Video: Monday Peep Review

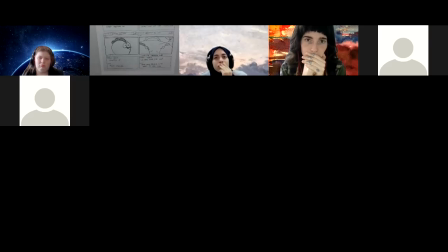(57:38)
But it might work better if we had a shot or had a composition that maybe isn't quite as close so that we can see that
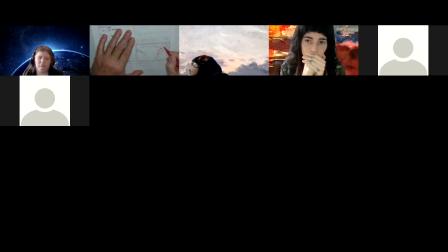(57:53)
we can just see more of the characters. So if Quack is up here, Peep can still be down here.
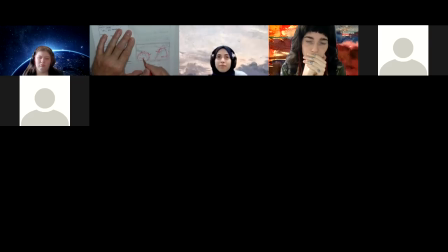(58:11)
And then again, a turn for both of them. And then they can see that sunset. And if anything, I'd almost drop that horizon line so that sunset is clear, that we can see it all that more.
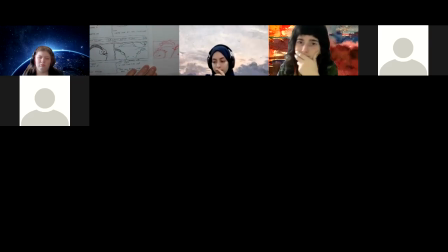(58:26)
So we just want to see that again. He's more egg shaped. He's looking around here, so it's hard, getting confused with the characters a little bit and what's happening. So that's just kind of an alternative setup, composition, size relationship, and even bringing that
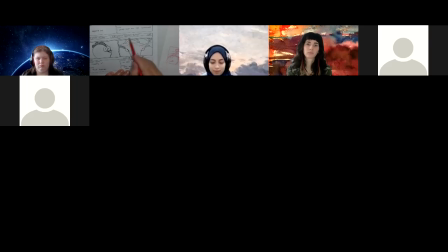(58:46)
horizon down lower so that we're not cutting off the sun. The sun's almost like a third character, and we want to see it clearly. And we cut it off, and it's kind of high in the shot. Bring it down in the shot, and really seeing all of it without cutting it off, I think just makes a better composition.
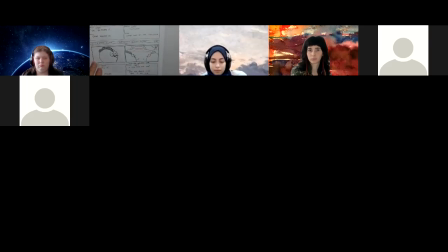(59:04)
It's very clear what's going on. So these are just subtle things. Again, I think the story, labeling, everything is working super well. Just some little hints to maybe just strengthen it that much more. Okay, so we gone to another scene, 13,
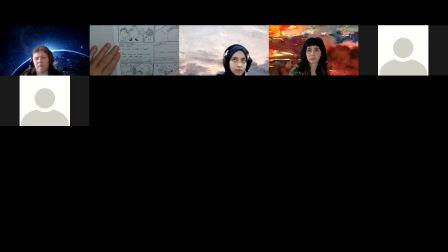(59:23)
and one panel and a cut, and we've done a close-up, which works because that would be cutting in here. So we've got a little thought balloon coming up,
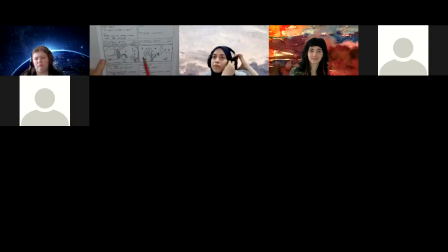(59:38)
So this one, again, I would see this as a compensation pan, but it'll work as a cut in this case. But maybe to make this work as a cut would be, let me see here. I want to see if I understand all this right.
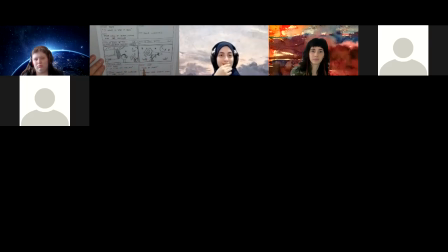(59:54)
Peep, so I can see the sun even at night. And then we're cutting here. Okay, so this one is a close-up of this shot. Okay. Yeah, sounds good. No, this is all good. I wouldn't make any changes to that.
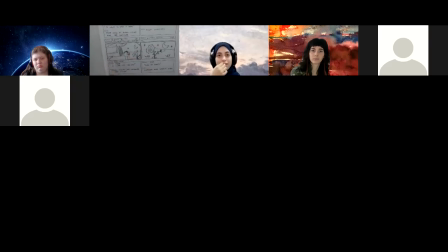(60:11)
I was thinking of this being maybe a little bit more of having Peep looking up and then having
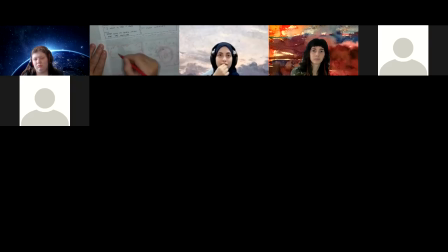him dreaming of him and the sunflower and all this, and we can see it's all not sure how clear that is. That's the can.
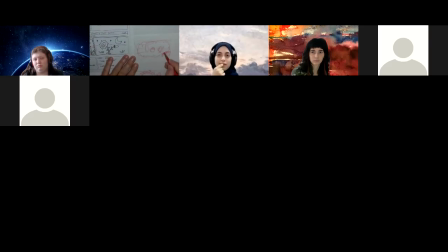(60:40)
This is Peep here and the sunflower, but this is him down here in the scene looking up into this dream cloud, so we can see it's his thought or dream or whatever, as opposed to
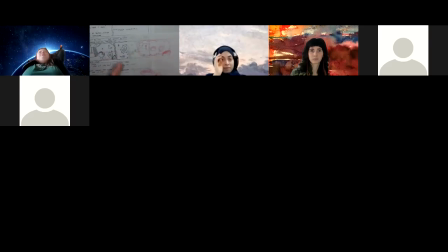(60:55)
kind of falling out of the shot. Just kind of keep it all contained. So it's just an idea. But this cut all works. That's all great. And that's the end because we're 5 of 5.
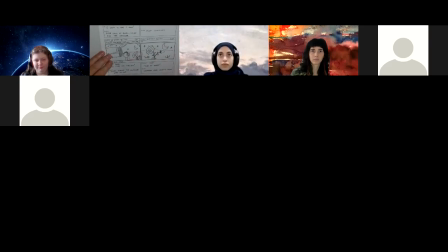(61:07)
So we took it right up so that we can see that flower at the end. So it's okay in this case, particularly for these storyboards, not to have a whole page just to say the end or whatever. And I can figure it out. It's the end by that. It's 5 of 5.
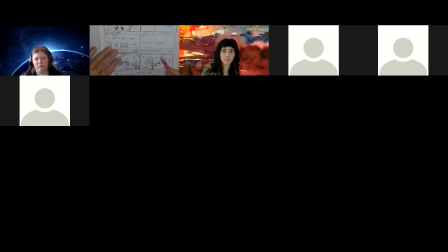(61:22)
So you gotta make sure this is labeled right so I can tell this is the last page rather than me going, is there supposed to be more pages or more story? So, but anyway, this all works quite well. All right, cool. Again, I'm not sure how long this is taking or if we're going to get through them all or not. 10:45. It's not bad. We got lots of time yet.